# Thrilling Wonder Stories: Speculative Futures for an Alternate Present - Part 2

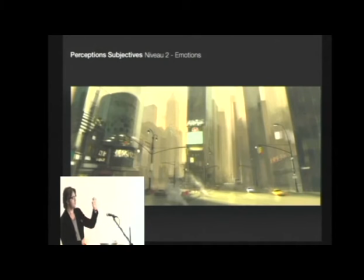1212s
And then we're just going to leave little details that are important to the story. And this, I think, is another very important thing that we forget in design and communication when we render and show our project is like,
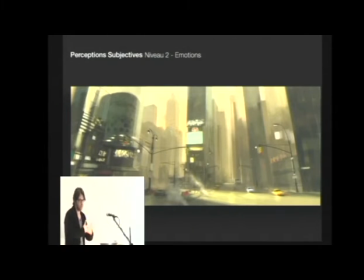1227s
what do I communicate and what's the hierarchy? Why do I look first? Because sometimes the object behind the drawing is so important to us that we don't know how to talk about it. so in this film hopefully we'll manage to create this completely switch from a realistic painterly style to a very impressionist
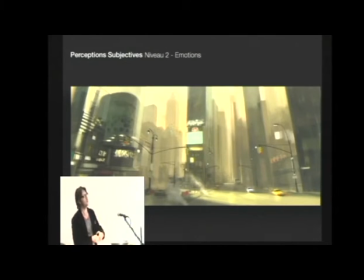1246s
painterly style when in moments of high motion anguish things are gonna go abstract and we're gonna keep losing detail and losing detail and which would amount to a blur and this could work even for
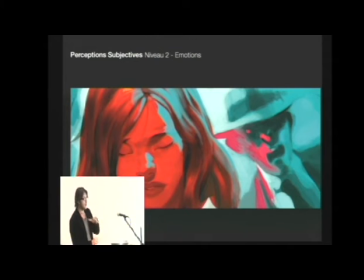1257s
a close-up you see this girl here and I hired only I made a team of painters only, traditional painters, to do the pre-production of this because they have the simplicity and the directness of communication of
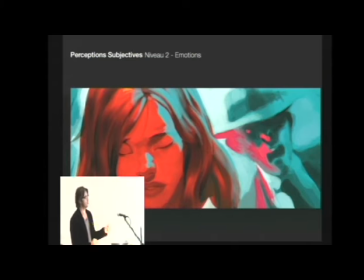1271s
how to tell a story with three brushstrokes and about minimal communication. This is just two tones flat and we lose all color nuances and we lose, we become very minimal. We don't use blurs or lens flares and you can read the same.
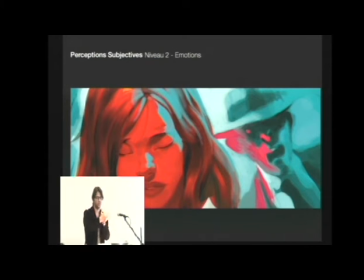1288s
Things start melting and we know now that just by visual communication, not by the subject matter. Things change and dissolve, and that's high intensity. There, we can even start having splashes of movement.
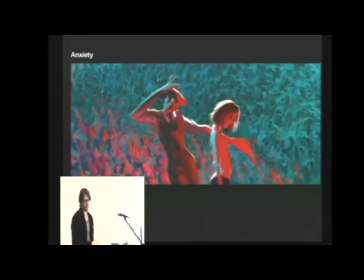1301s
So these are things we're reproducing in animation right now, although that's not really an architecture subject. But this is a very important matter to me nowadays, is after going through designing a lot of different things and representing them realistically,
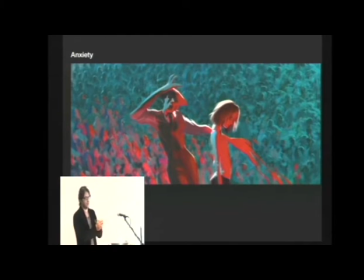1318s
well, how can you take something very simple and represent it in different ways, and then you go to the subjective reality things,
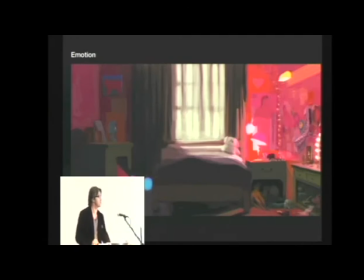1325s
and sometimes you don't need to look very far in science fiction because you
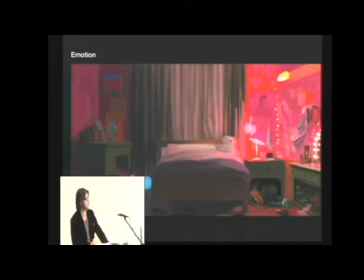1329s
can just turn about every piece of reality in something surreal. There's a lynch feeling to the painter who did this. This is one of the artists. So it's just little touches of color and oversimplification.
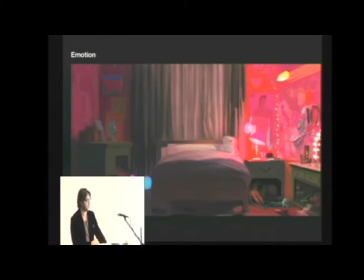1343s
And the rule always was the light should be correct and should bounce correctly. That's the same girl's room that wanted to write.
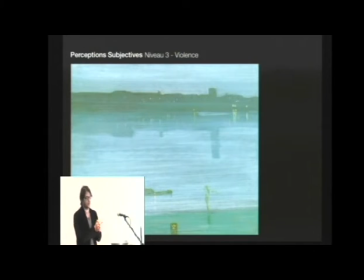1352s
And then in this film, this is a Whistler painting. The idea was that there'll be a third level of rendering, but they all smoothly blend with each other. This third level is when there's violence. And in the very violent moments, the city will disappear altogether.
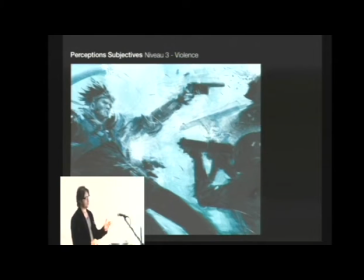1369s
As a National War comic book here, where when there's extreme violence, you don't pay attention to the architecture around. You don't pay attention about anything. You're just really scared, and that's such an adrenaline level. In this film, we're going to remove environments and remove the city altogether when there's high peaks of violence,
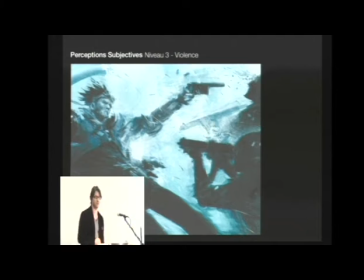1385s
and you're just going to see blurs and movements and faces and fists and things like this. What I'll show you now before moving on is just some actual shots of the film that we're painting as color boards.
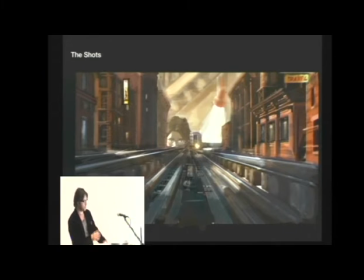1402s
This is actual shots that are going to be very close to what will be in the film.
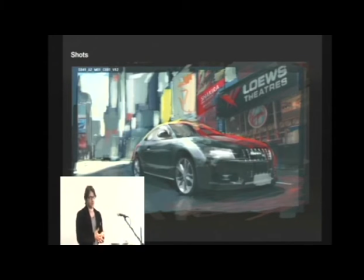1407s
and just to see this is the challenge question really how little can I communicate about a city or a piece of design if you look at the background this becomes completely abstract I don't think it I don't think it needs that it needs more information the fact that we see a couple of indication that we're in Times Square and the car is sort of realistic is about
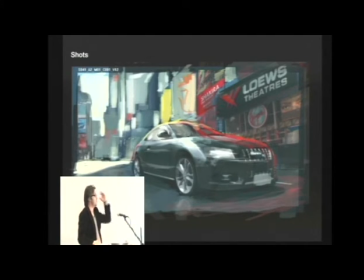1426s
enough and this thing back there is really what is it cubism a bunch of stains and there's a real you know, feel of, I know people, 3D artists are scared to do this because it's like, what are people going to see? That's a crappy model. Well, that doesn't matter. It's again, context and level of information.
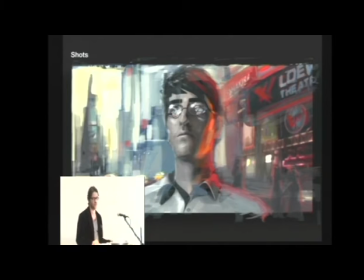1445s
So these are really rough sketches, just trying to push things to how far can we go in minimal representation and just put the information where we need it, which is a big problem in sci-fi.
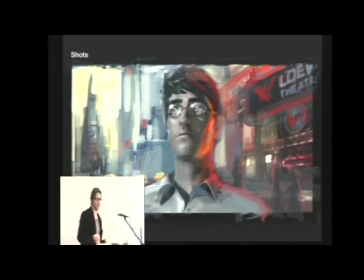1455s
Even when you think of big spaceships or aliens and things like this, they all cover with detail and they all shine and they all have these spikes and spokes and buttons. and sometimes you don't get to the essential and I'm just this is an approach to science fiction about how about becoming very minimal and very abstract and just pulling little things where they need to to exist
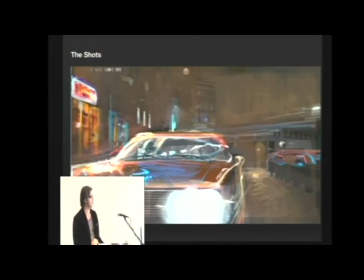1474s
and again just talking about a world and a street without showing what's on the street just the reflections on the hood should be able to do the job you suggest by just so in this scene we're gonna try
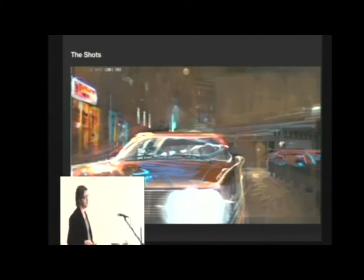1489s
to have the car move I have all these crazy reflections floating all over the place and we'll know about the fact that we're in a certain ambience in a New York or Bronx Street or Brooklyn Street, I'm sorry, just about our reflections. The image could be as trashy as it wants to be and even further, just harsh.
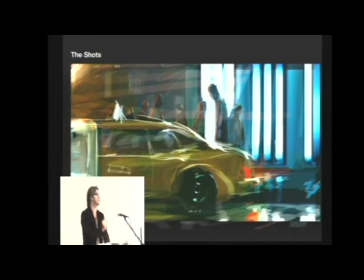1508s
These are very small. These are like three centimeter little sketches and that's why they look extremely rough when they're big, but this is the point, just to measure and see how far can you go in communicating in a very minimal way and then you know
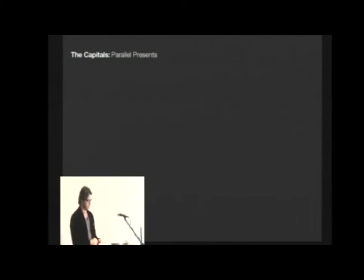1523s
this was um yeah this was the my little glimpse that i show you of the pre-production of the prodigies which will be out next next year and now we're turning this into 3d i'm going to skip back to much more traditional stuff which is how do we make science
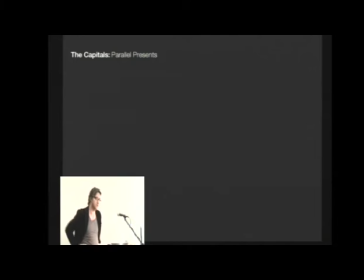1544s
science fiction cities basically i'm in a pre-production for a video game or a film You get a group of marketing people, you get the CEO, you get the artist, and you have three weeks to make up your mind. Well, we're going to go to London or to New York, and we're going to make it medieval or futuristic.
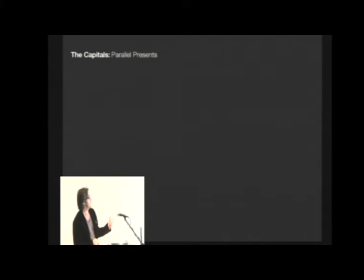1559s
These are hard decisions. And I'll just try to have some fun now of showing you the what-if scenario. So I'll walk you through another pre-production of a video game where we're making a parallel Paris. Now, this is a cool example of the what-if scenario.
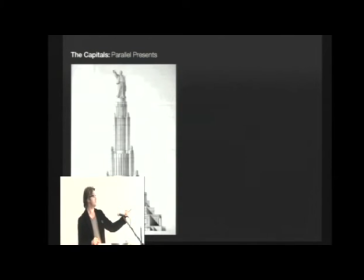1576s
If Stalin was alive 10 years later, then he's dead, this would be in Moscow. That's a real drawing of a Russian architect, and it's really funny because it's gigantic. It's humongous. That's the classical sci-fi exercise.
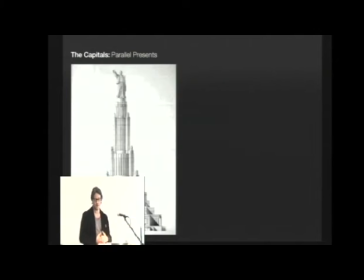1589s
What if something changes at one point of history, and that leads to science fiction cities and to utopias? I think dictatorships are the best at making utopias normally. I'm just showing different drawings.
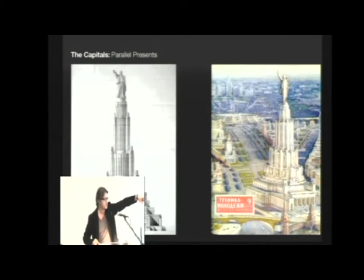1602s
This was a big project in Moscow. You can see the Kremlin with the star just dwarfed next to this big thing, and there's this gigantic landing. I think this is a fantastic exercise of utopia and crazy, completely surreal architecture.
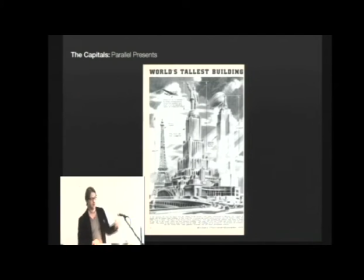1618s
Of course, they made sure to be out there. They didn't put the pyramids, but it's taller than the Eiffel Tower, this project, and it was a real project that existed in Russia. It was taller than the Chrysler building. So this is usually the premise of what if something changes in history and how do you get to a utopic city.
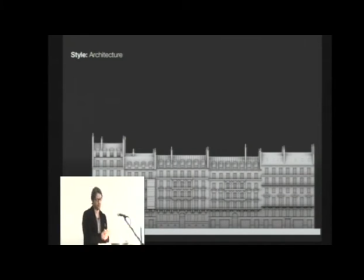1639s
So I'll show you a little part of how we went about designing a parallel Paris. Now, the team built this in 3D, and this is just a regular Parisian facade.
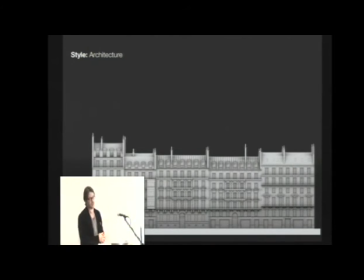1655s
And this is still in the realm of capitals, and how do we make fantastic metropolises and what do we do there? How do we change? So I spoke about rendering and perception. Now we're getting to pure architectural interpretation. Very often people get sloppy when they design sci-fi because they stretch the buildings and it stops there.
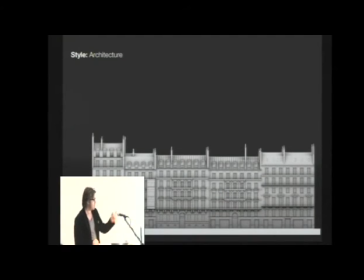1673s
So we try to do something more interesting here. Try to analyze what's specific about Paris, opposite another city. And the first floor has the tallest actually ceilings as opposed to the American penthouse perception.
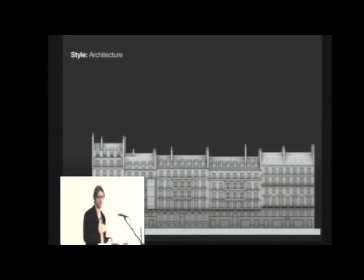1687s
When the richest people live on the top, the richest people in Paris live on the bottom because they enjoy the spectacle of the street. So this is a very realistic representation of a Haussmann kind of a boulevard. Now, what do you do with it to turn?